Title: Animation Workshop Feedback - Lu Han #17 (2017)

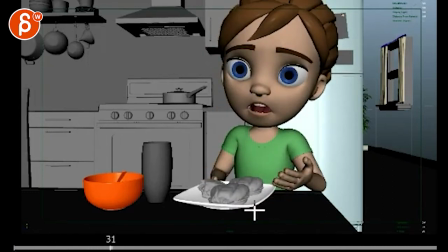0:04 down. Ooh, that's much better. I like that stuff. I like that how gently you put it down.
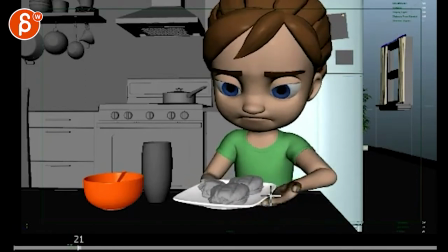0:13 As you go back, you can do a little bit of a change in the finger animation.
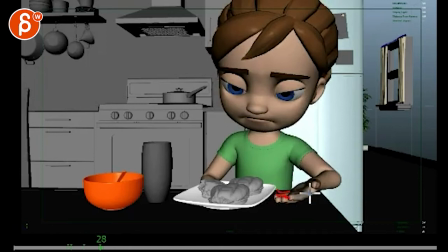0:18 Like by now, the pinky might be up and then, you know, be curled so the finger's the straightest and the rest starts to curl up, and maybe a bit of a change in the thumb.
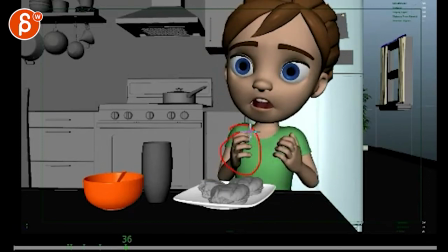0:27 So that you have a bit more of a contrast of this. These feel a bit too similar, like your pose is too twinned. So you would have this arm maybe. And I like this arm up because it separates it from this plate.
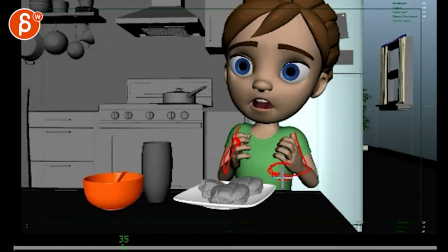0:40 So you can say up here, and then this arm might be there. Different finger pose than this, you know, different orientation so that the angle is different.
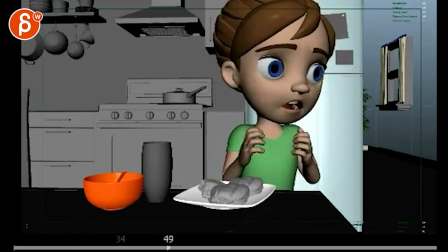0:48 It's for asymmetry. But that take is cute. And you get a little bit of anticipation there.
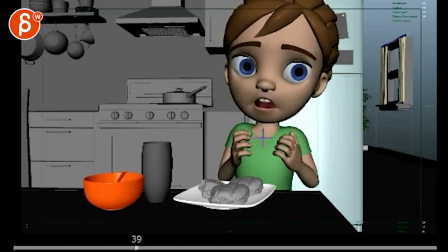0:56 Nice, you go down, shoulders down, go up, that's cool, just offset, you know, like one arm comes up before the other one. This feels a bit simple, where it's just kind of a rotation in Y. I like that the head leads,
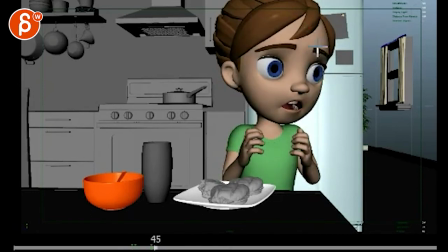1:09 but when she's like this, and she turns, you could have, you would need to ease into this a bit more. She could have a bit of a lean over, so that, you know, she's kind of afraid, or, you know, like she's kind of leaning away from whatever is happening over here. Her eyes can dart a bit more towards the end.
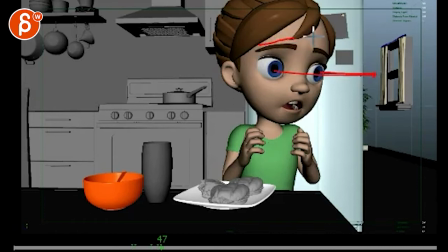1:29 The eyebrows can do a little bit of raise and hold, with this one a bit higher, so you have that opening here. Bit of a change in the mouth shape. And don't forget an arc.
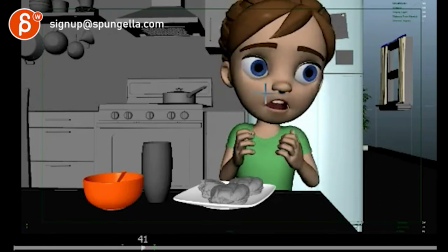1:42 Like this is a straight turn. Arcs! Arcs!
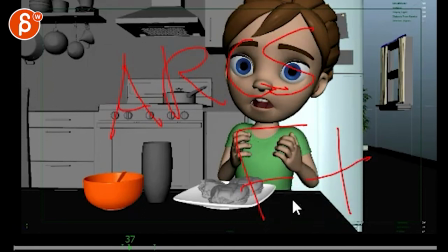1:50 Arcs! Otherwise it would be so much of an F in the class. Arcs!
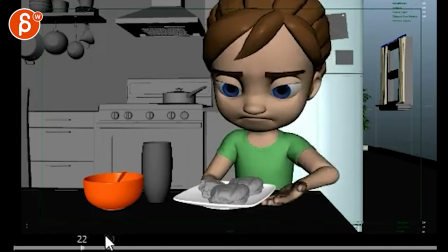1:56 Even in a quick blocking like this, you gotta put in arcs.
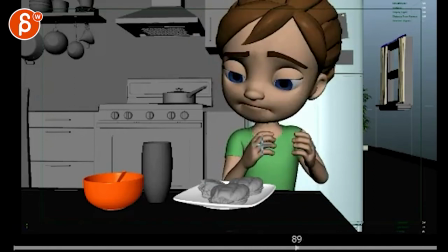2:02 And then when you go back here, it feels not enough in here. That's a big turn that doesn't really affect the chest. So, you know, so when you're up here and she's leaning a bit this way, and then she goes this way, then you can straighten to what you have here with a bit of a turn here.
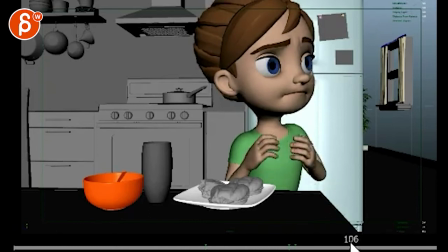2:17 And then with that, you know, she's getting more determined, then you can have that lean forward a bit.
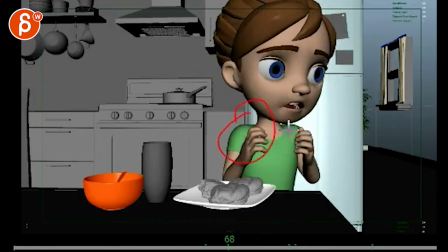2:23 So you have a nice progression. This feels a bit swimmy, like you had to hit this pose and it's kind of,
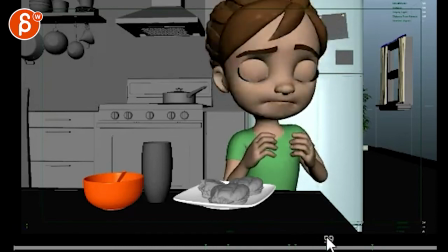2:32 just droops into this. And then you have IK arms, right? Because I see a lot of chest movement, but the arm is kind of almost frozen in space.
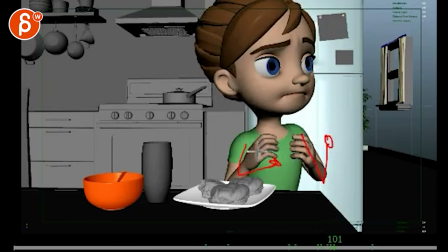2:42 So if you do this, you're going to have to move your arms with the body a bit more. That would be a good offset pose, silhouette-wise, so you don't form a tangent right there. So you would have that arm out and the hand could be here, whatever pose you have.
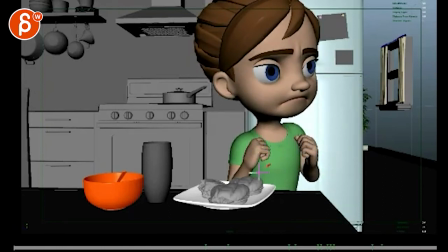2:56 And then that way you can bring it back. So when she clenches it, your arm goes from up here to here, from here to here, right? So whenever you have an emotion change or kind of a body pose change or something, you can, like in an overall change in their thought process or emotion, you can kind of reflect that in their posing.
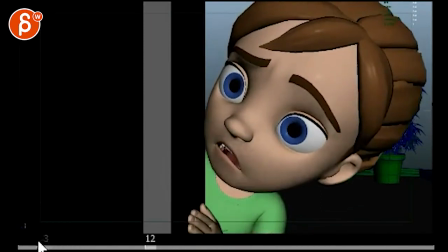3:16 This guy. Oh. And this drifts a bit, his hands. I would go... When she goes that, maybe bring up the fingers a bit so they're a bit tighter. She's kind of like, what? And then hold them so that she doesn't drift. So that would be stickier.
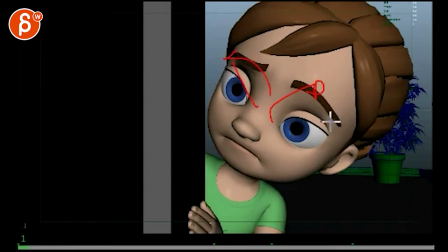3:38 Again, you got to rotate those eyelids. You still have those eyelids here. You got to flatten these guys. And if I think it's a bit too early how you're already in that worried pose.
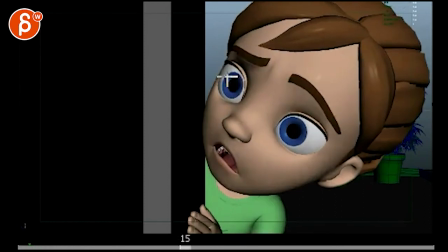3:50 I will keep it maybe like that so that when she goes, you can bring them up a bit more into that. As one shape there.
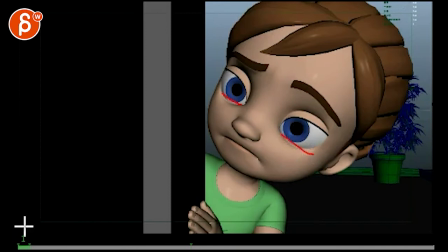4:01 And since she's kind of looking, you could probably raise the lower lids a tiny bit so that when you do this, then they're open the way they are now. And don't forget to offset things.